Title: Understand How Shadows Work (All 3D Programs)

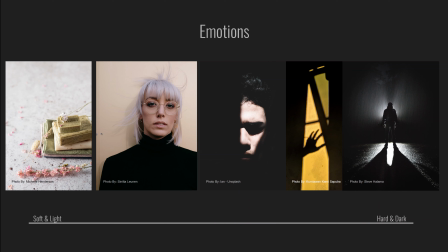And especially as an artist, I think we are exceptionally emotional and we want to get those on the paper or picture whatever it is and uh once again lighting is key man lighting is super key and uh shadows are um a key part of that right so uh i'm kind of going from
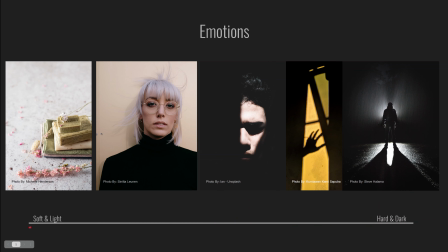like soft to uh hard here so like and these are just these aren't like hard set rules but these i feel like as humans you just this is kind of how you react naturally and this is what i think that the world is determined um make something uh the way it is or
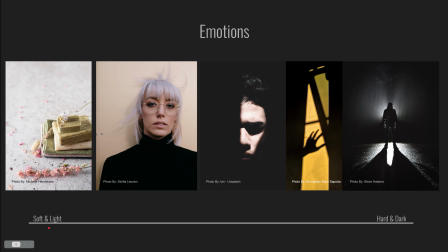how you're supposed to feel now that's not to say that rules can't be broken but uh yes for the sake of it we'll go with this so uh once again you know like beauty products and stuff if you're doing a beauty shoot a lot of times you're going to want softer shadows more
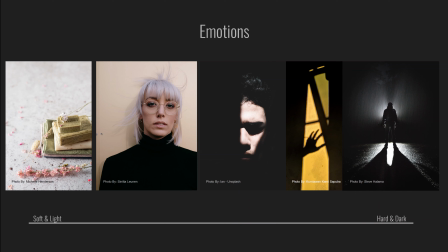airier you know they're these shadows here are pretty pretty soft they're pretty transparent they're not super harsh and you almost can't even see them you just feel them you know all i'm thinking about is this product and it feels nice and open same with this portrait here you know i I don't know
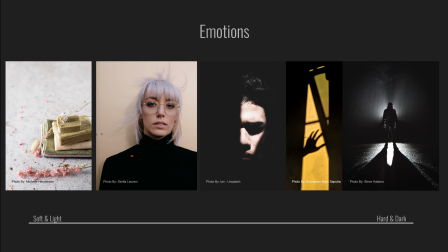if this is a beauty shot or whatnot, but this woman feels approachable to me. She doesn't feel like she's threatening, right? Like the way that it's lit and the way that the shadows are casting, to me, this feels like an approachable person.
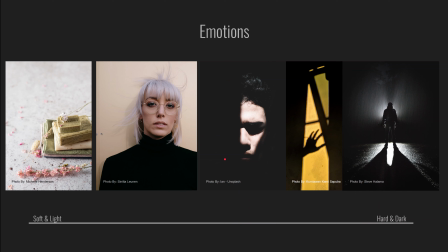Now, moving down the line, as we start to get darker shadows and harsher shadows, we start to convey some more deep emotions, right? Like for me, this is a little bit more of a deeper emotion. This is obviously not not to mention his facial expressions are pretty emotional, granted, but his his lighting is also way more emotional.
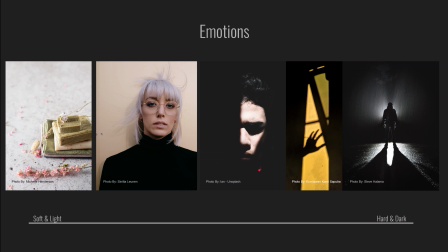Right. It matches his expressions. It matches how this man seems to be feeling. He seems to be feeling like he has some sort of stress in his life. And because of that, we have you know, we have harsher shadows that are much darker.
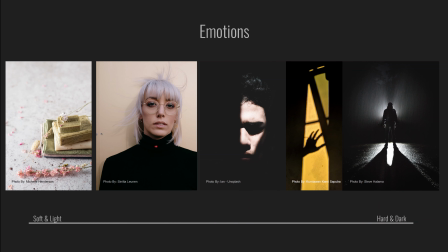I mean, imagine this man with this face and this lighting. it might feel a little cheesy to be honest it might be like whoa he's overacting or something so um you know this lighting is complementing the emotions that are happening in this scene you know same here like i don't know what's happening
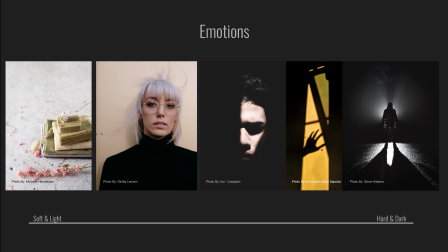here in this scene but i know what emotions is making me feel it's making me feel uncomfortable right um it's making me feel like there's a mysterious character that's trying to get me or trying to get someone and he's coming through the window. That's how those images make me feel. And that's, I see hardly anything. And I get those emotions just from this.
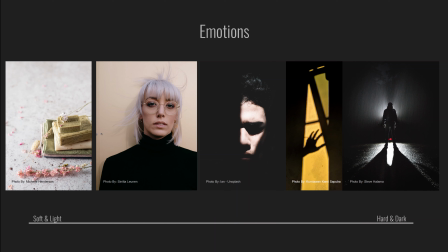And yes, same with this. It's very ominous. You know, we have the long shadows that are happening here. And traditionally, long shadows are also ominous, right? It's something that is like, makes you feel uncomfortable. And again, these aren't hard set rules, but it's just the emotions that I feel like most of us get, right?
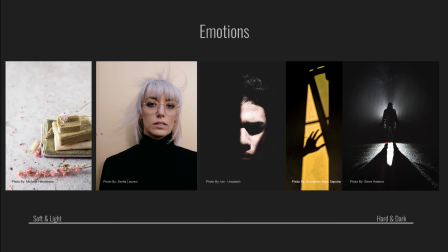I can't see his face. i can't see anything about him but he's like this giant almost that's coming to get me is the emotions i feel and you know consistently we have darker shadows that have much harder edges so the takeaway from this is just be thinking about what your shadows are doing
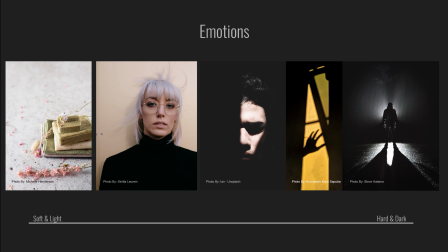for you and what your light quality is like and how that might affect the emotions of your audience okay you know what are you trying to say with your lighting and your shadow uh qualities